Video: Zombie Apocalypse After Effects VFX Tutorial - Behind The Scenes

Hey guys! Just before Halloween, I released a zombie hunter video collaboration with Fables in Fashion, Violet LeBeau and Jimmy America. If you like dark action films or you're just dead into zombies, you can check it out right here.
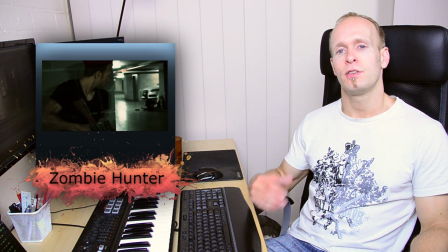Now, I've had a number of requests from you guys to show you how I've created some of the visual effects used in the short film. Therefore, today we will look at the first one of those visual effects, the zombie speedrun.
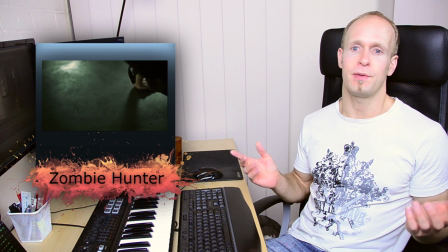If you haven't checked out the video, which I highly recommend you do, or maybe you've just got a really terrible short-term memory, this is what the final effect looks like.
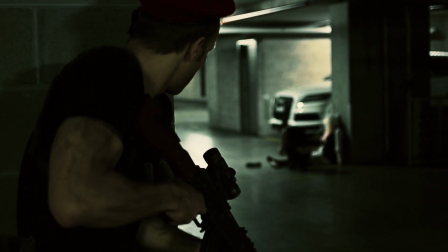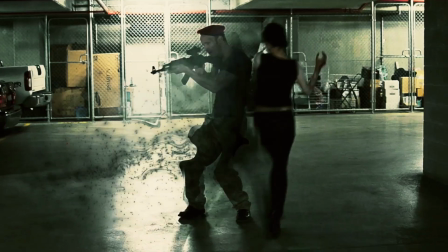I'm not going to worry about the muzzle flash for this video. I already have a more in-depth tutorial on muzzle flashes if you do want to check that out. But now let's jump into After Effects and have a look at the individual pieces that make up the zombie speedrun effect.
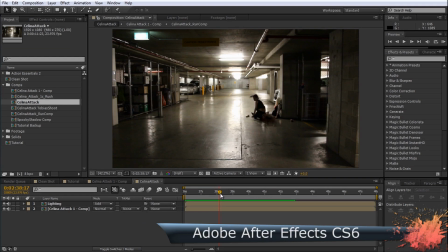This effect contains multiple elements. There's an obvious speed up of Selena's movement,
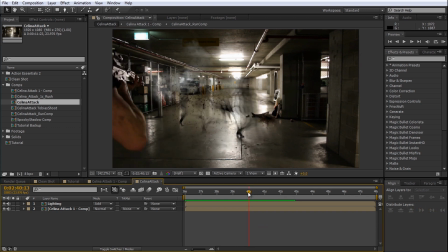but I also added an increased motion blur as well as a shadow trail and some particles to give the whole effect
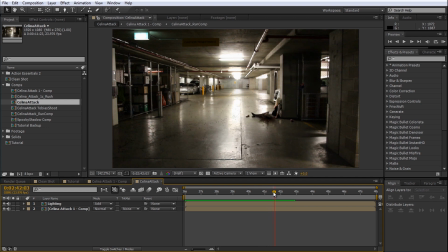a more supernatural feel and disguise the fact that in essence it's just a simple time remap. I often find myself in situations where the base effect looks rather plain. In those cases I tend to add additional dynamic elements like particles or additional adjustment layers into the composition to make the effect as a whole look more convincing. If you give your viewer a lot of visual detail to take in, they may not notice a lot of the small imperfections in the bits and pieces that make up that effect. However, don't take that as an excuse to slack off. You should still try to make every piece of your effect as convincing and as good looking as you can.
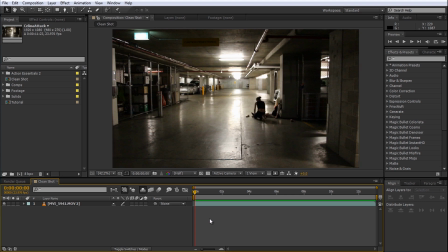Here's the original footage we shot. I placed my DSLR on a tripod, which I suggest you use for almost all shots where you want to add visual effects to in the end. Selena gets up, runs towards me from side to side, while I move very slowly, trying to match her movement with the aim of my gun. In retrospect, we should have just filmed the scene twice. One time just with Selena and one time just with me in the shot, because speeding up my movement to match Selena's speedrun ended up being a little bit jerky if you look closely. However, you make the best of what you have, remember the lesson for next time and move on.
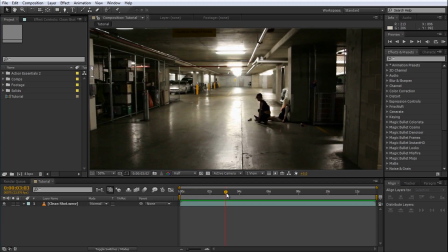For this tutorial I will focus on creating the speedrun effect, so here's the cleaned layer with only Selena in the shot. Yes, I know, due to the masking, you can see the shadows being cut off a little bit on the left side, but in the final effect my body covers those imperfections anyways.
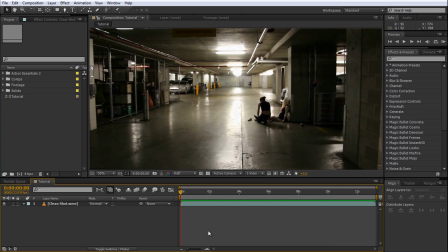However, as I said, it would have been better to think in layers and film the pieces individually. The first thing to do is to time remap your footage. Time remapping allows you to speed up or slow down parts of your footage at will,
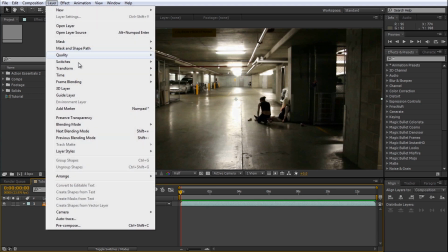and you can enable it by going to Layer, Time, Enable Time Remapping.
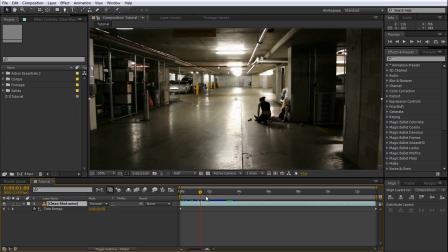I want Selena's movement to be rather twitchy and strange, so the first thing I'm going to do is I'm going to create keyframes just before and just after she turns around, and then I'm going to compress the space between those two keyframes. When you compress the space between the two keyframes, also move the keyframe at the very end of the clip.
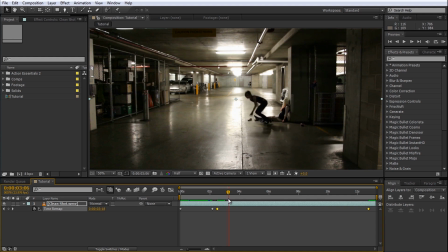Otherwise, the end of your clip will get stretched in time. Now I'll repeat this process to speed up Selena's running. I leave small pauses every time Selena stops just to make the running look even more aggressive by contrast. Playing the animation, you can really see the effect of the time remapping.
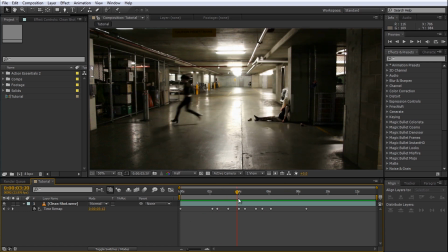The next thing I want to do is I want to add additional motion blur into the shot to make the movement look even faster.
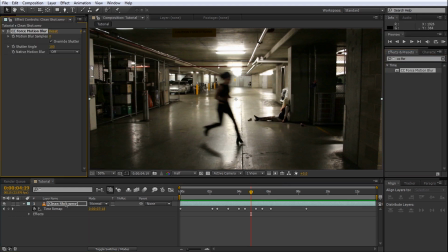Search for the CC Force Motion Blur effect and add it to your clip. Increase the shutter angle to 300 degrees to add additional motion blur into your shot. Now Selena looks like she's moving at superhuman speed. To create the shadow trail effect, you will need one image of your scene without anyone in it.
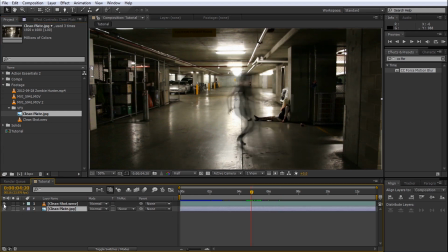I took a photo here with the DSLR on the tripod without Selena or me in the scene. As you can see, it is simply a photo of an empty scene. Since we're just going to use it as an input to the difference matte effect, you can actually disable the visibility on it. Next, duplicate your footage and give it a useful name like shadow trail.